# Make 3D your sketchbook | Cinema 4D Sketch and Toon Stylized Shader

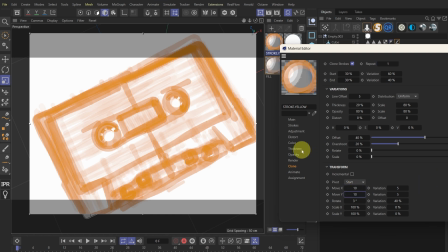Of course, we want the strokes to be thinner, so reducing the thickness is essential.
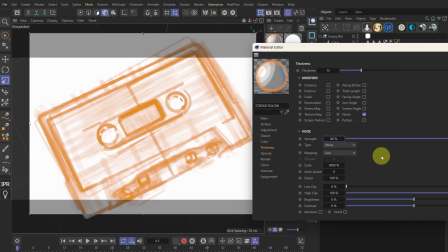Similarly, I will lower the strength of the noise modifier and decrease the noise scale to make the variations more frequent.
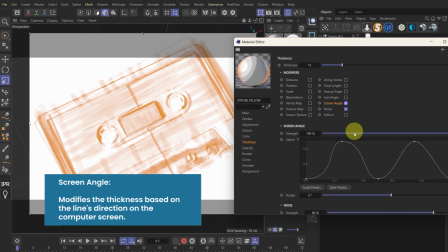Here, I've additionally enabled screen angle, which can modify the thickness based on the line's direction on the computer screen.
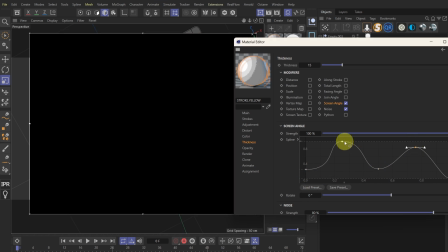I use the spline tab to remap the thickness variation, making it feel more organic.
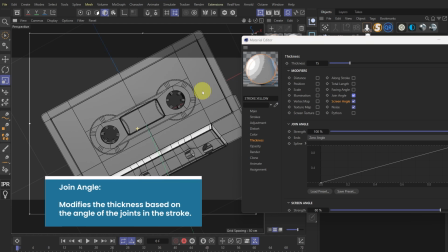Similarly, I enable joint angle. This can modify thickness based on the angle of the joints in the stroke.
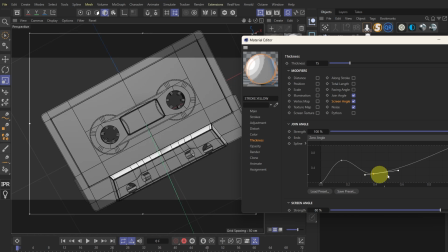The nitty-gritty behind these modifiers is quite complex and I can't say I fully understand them.
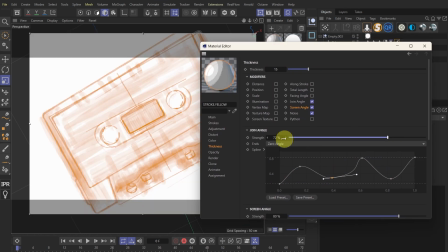However, what I will do is to try them out and see which works best for me.
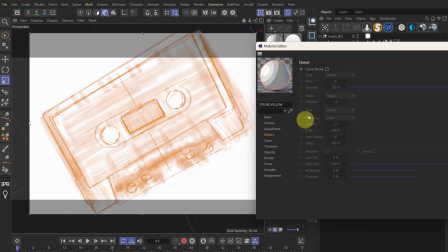Finally, let's also add distorts to the strokes. Obviously, the frequency of distortion changes is too high, so we'll increase the scale and detail. Then we'll raise the displays to make the distortion more noticeable.
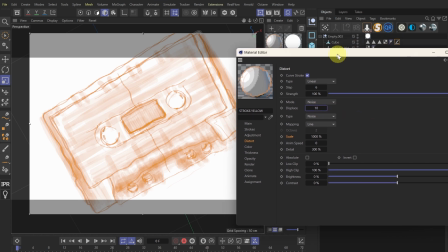It might be a bit too much at this point, so let's dial down the strength and displays.
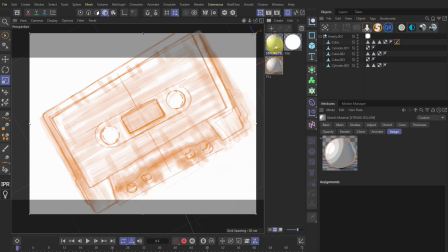Okay, cool. I also want an additional black stroke, so we'll duplicate stroke yellow, rename it,
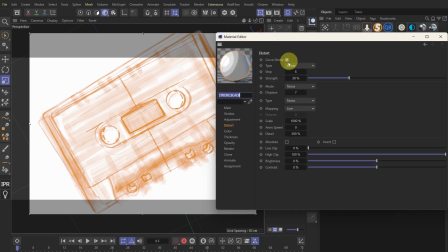and drag it into the creases visible slot. Of course, the first thing to do is to change the color to black.
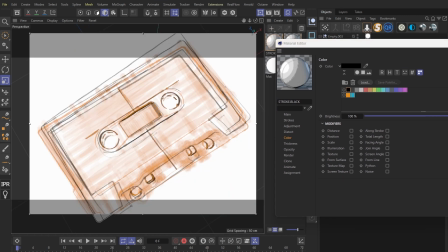Next, I want to differentiate the black stroke from the yellow one, making it more solid, structured, and straightforward.
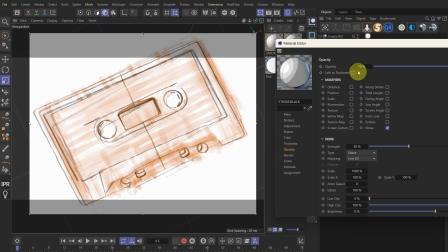So I'll increase the opacity,
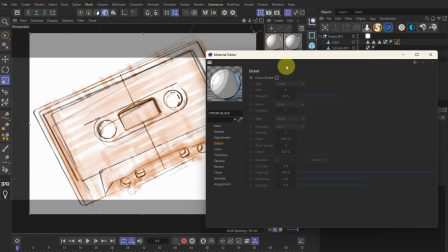remove the distort, remove the transform in the clone settings,
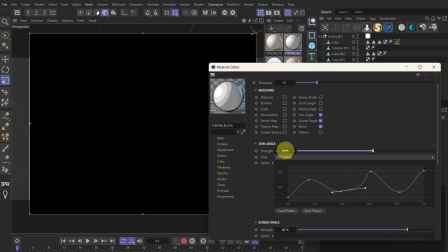and also decrease the strength of joint angle and screen angle in the thickness setting.
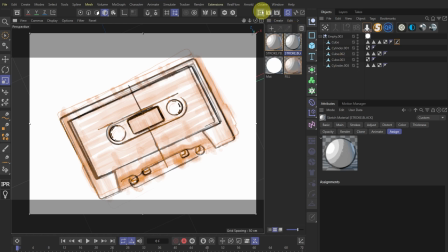This looks good to me. Let's also assign this completed sketch material to other objects.
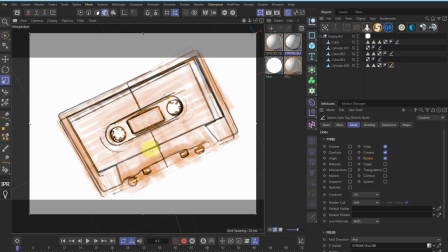We are almost there. Let's add some manual touch before wrapping up.
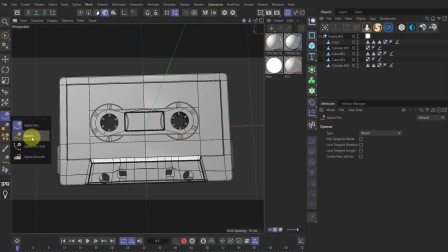We can select the spline sketch and enable snapping, checking only polygon.
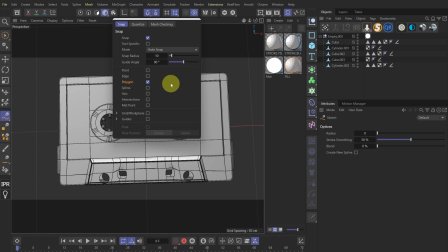This allows us to freely write or draw on the model.
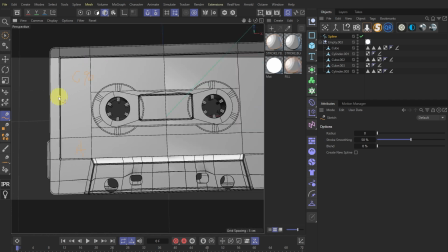I draw directly with the mouse, so the lines are a bit jagged,
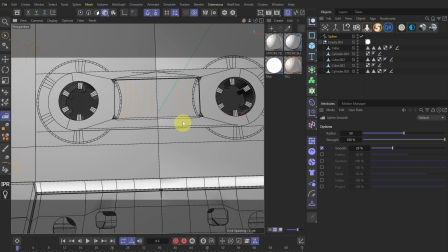but we can use this handy spline smooth tool to make the spline smoother.
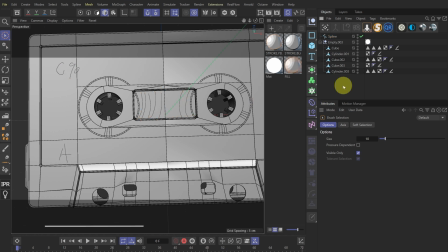Furthermore, we can add spline primitives like segments to the scene.
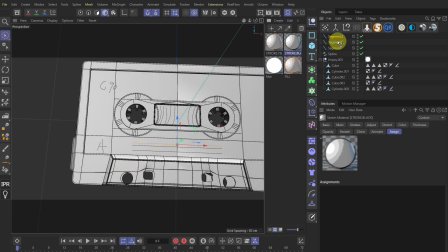I will assign stroke black to these splines and check only the splines type.
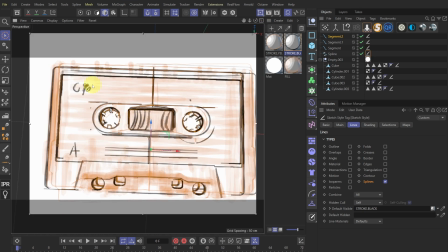In the preview, we can see they work well. Only having yellow and black strokes can be a bit boring.
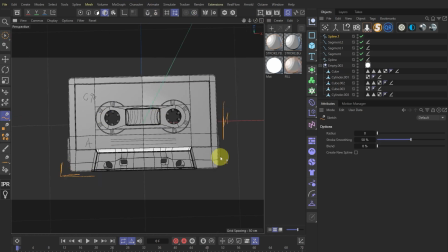Additionally, I draw some marker style splines
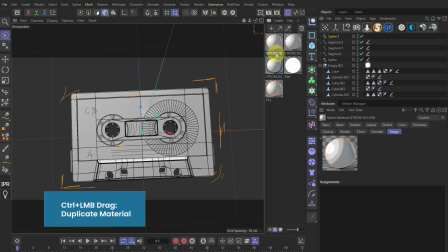and assign them a blue sketch material. This blue stroke is duplicated from the yellow one.
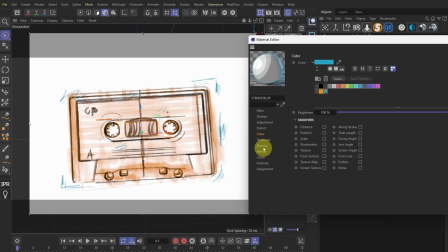I increase the thickness and clone number while reducing the distort settings accordingly.
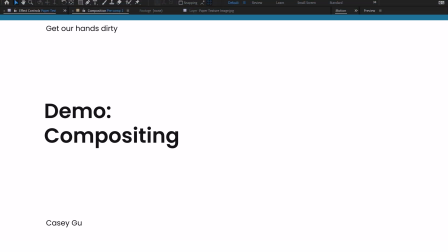Finally, let's move on to the compositing stage. After rendering, I added paper textures, turbulent displays,
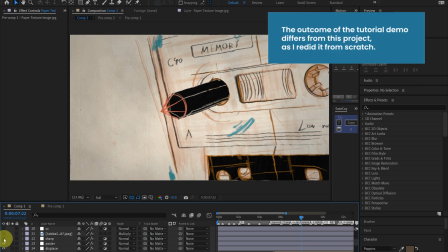posterized time, and some color grading in After Effects to give this scene more of a sketchbook feeling.
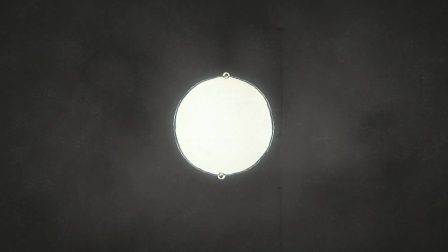So that's all for today's tutorial. I hope you enjoy it. Don't forget to like, comment, and subscribe.
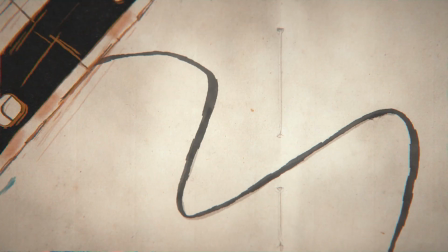If you want to dive deeper, feel free to download my project file. This is Casey, and see you next time.